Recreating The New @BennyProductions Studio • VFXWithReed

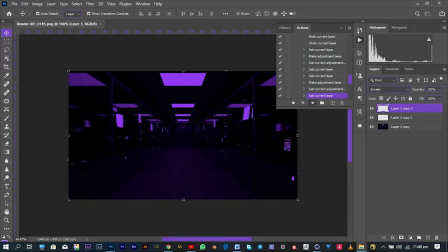[7:48]
to pick one image send it into adobe photoshop create an action and just do whatever the i wanted to do to the picture and then stop the action and played it so it kind of affected all the frames like as easy as abc you know i'm not really that much of an idiot
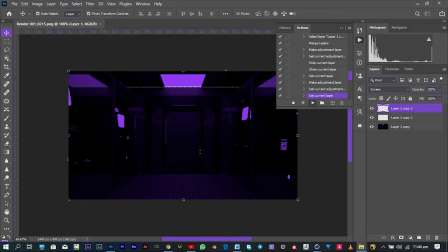[8:05]
like my brain really works a little bit you guys know right
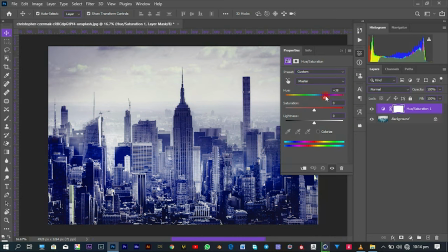[8:09]
same thing i had to do for my building which i downloaded from unsplash this time not pixels because the image i was looking for wasn't really on pixels i found this on unsplash link in the description so you can go check
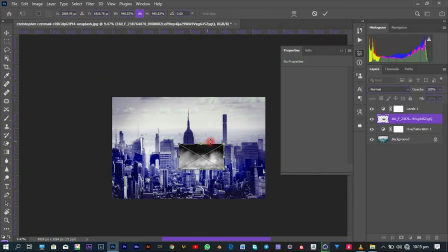[8:21]
it out it's a free website where you can get stock images enough of the blabbering let's just jump right into adobe after effects and start with this
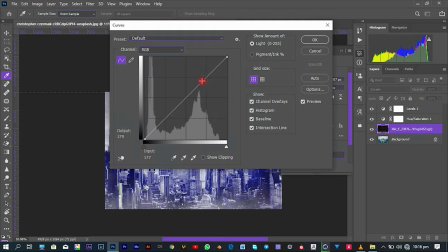[8:31]
compositing oh well
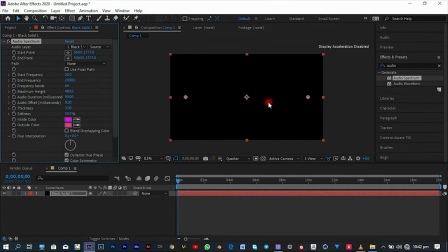[8:37]
i first started by creating the voiceover which was very simple should i go over this nah i'm not going over this i'm just
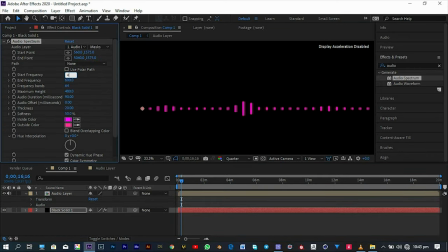[8:42]
going to fast forward it just in case nah i think i'm going to be creating it inside my after effects 101 masterclass so you guys should
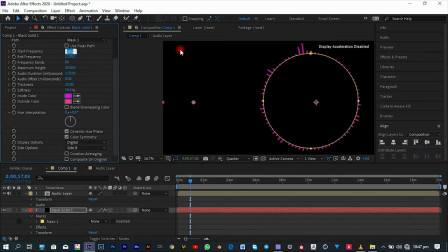[8:49]
anticipate but in case you really want to know how to create it that fast i'll be leaving a link in the description to one of justin odisho's
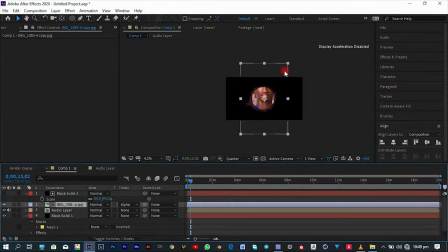[8:56]
tutorials where he talks in depth about how to create an audio visualizer like how i created mine simple well so the first thing obviously was to
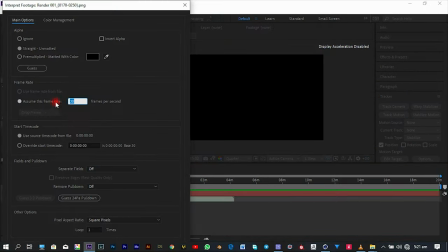[9:04]
import the footage that i had already post-processed in photoshop as a png sequence and then create a new composition from the selection a whole lot of
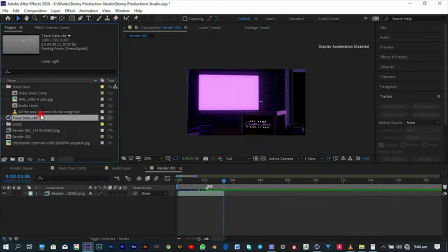[9:13]
crazy ideas came into my head like 3d tracking the footage going to export the camera data from cinema 4d and bringing it in just to make sure that my voiceover and
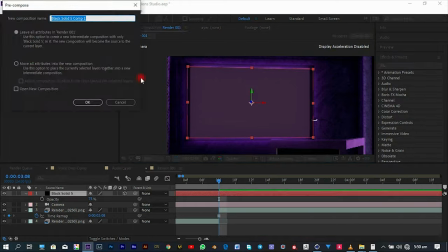[9:21]
my screen look 3d-ish inside my scene and all of them didn't really work so after seven hours of brainstorming i finally
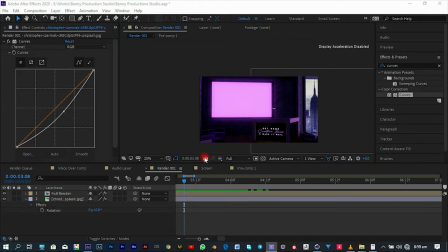[9:30]
came up with the idea of making them 2d but creating a patient i'm very sorry for that stupid grammatical error please hold on as the proper english boy takes over the stage well so the idea
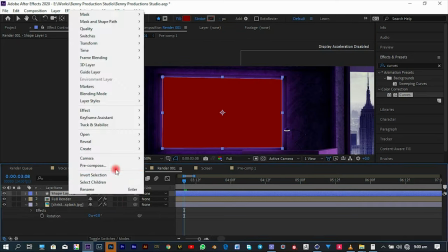[9:46]
which came was very simple it was to create a shape in the form of that billboard or
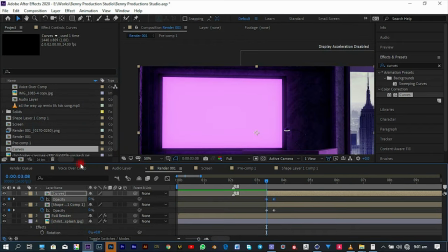[9:51]
the screen that you see right there and then right clicking and creating a pre-comp so everything which will appear on the screen will be sent into the
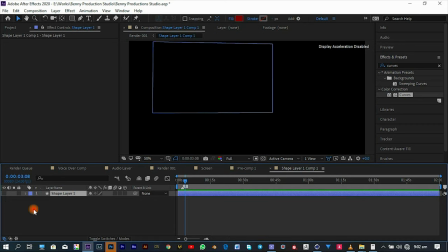[9:59]
pre-comp and will be made as an alpha matte of that shape so it doesn't appear in the video like outside the screen inside the
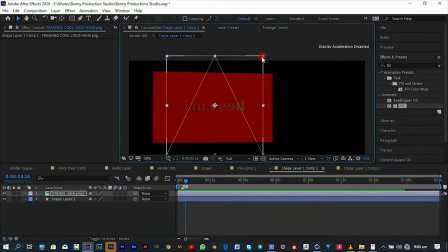[10:08]
main composition obviously you have to make sure that your background inside the pre-comp that you created of the shape it should be black so you can
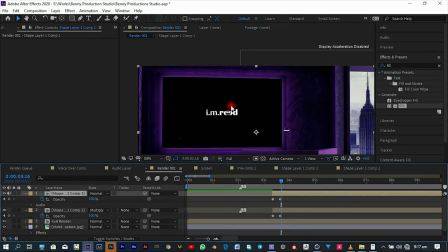[10:16]
change the blending mode inside the main composition to screen to remove all the black edges and make sure that it enters into the violet or any
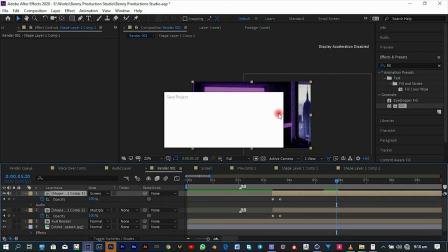[10:24]
color which appears there for the light rays it was very simple to
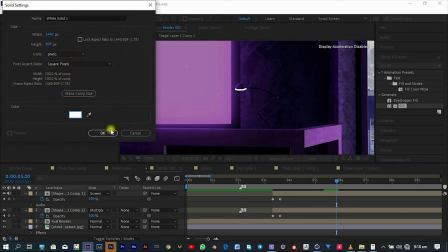[10:29]
do i just created a new solid and made it white then reduce the opacity
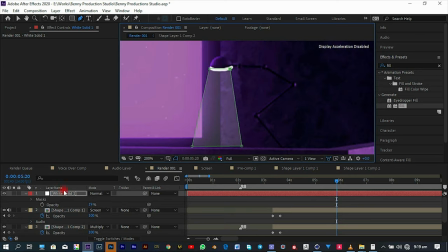[10:33]
change the blending mode to screen and then masked out some kind of light radius triangular way and added some directional blare and then i was done simple and obviously you had to add some opacity keyframes to the light rays
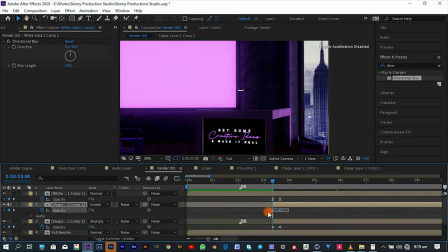[10:48]
so they can also kind of have a transition into the composition so obviously
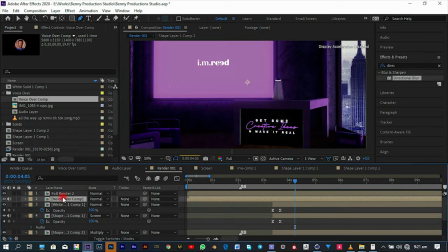[10:55]
i had to now import the voiceover again create a new mask on a
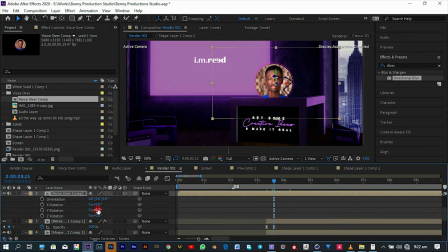[11:00]
duplicate of the main render file that's the lamp and the table a
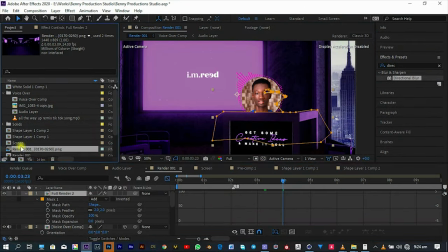[11:04]
little bit of the table just to create the illusion that my voiceover is behind the lamp and behind the table too so i had to make the voiceover 3d
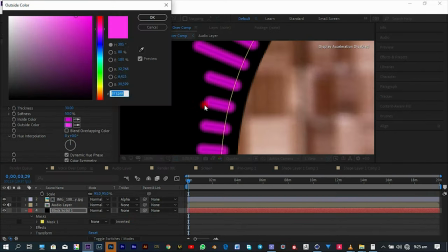[11:12]
and rotate it in the y space and even the z space a little bit just to create the illusion that it's a little bit
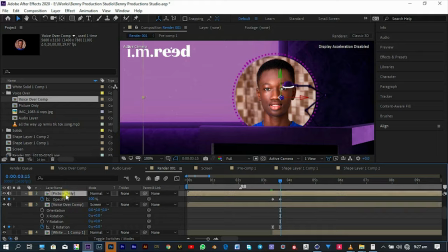[11:20]
slanted inside the composition there so without any further ado again i just
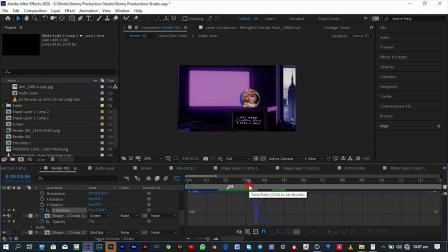[11:25]
had to create some rotation keyframes and some opacity keyframes just to make them not come into the composition like isakaba or not to make them kind of
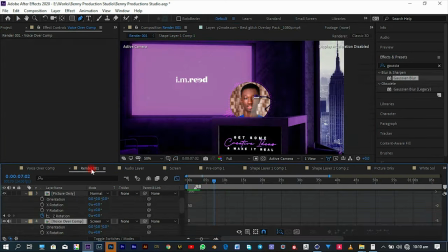[11:35]
vanish just right into the composition but create a little bit smooth transition entering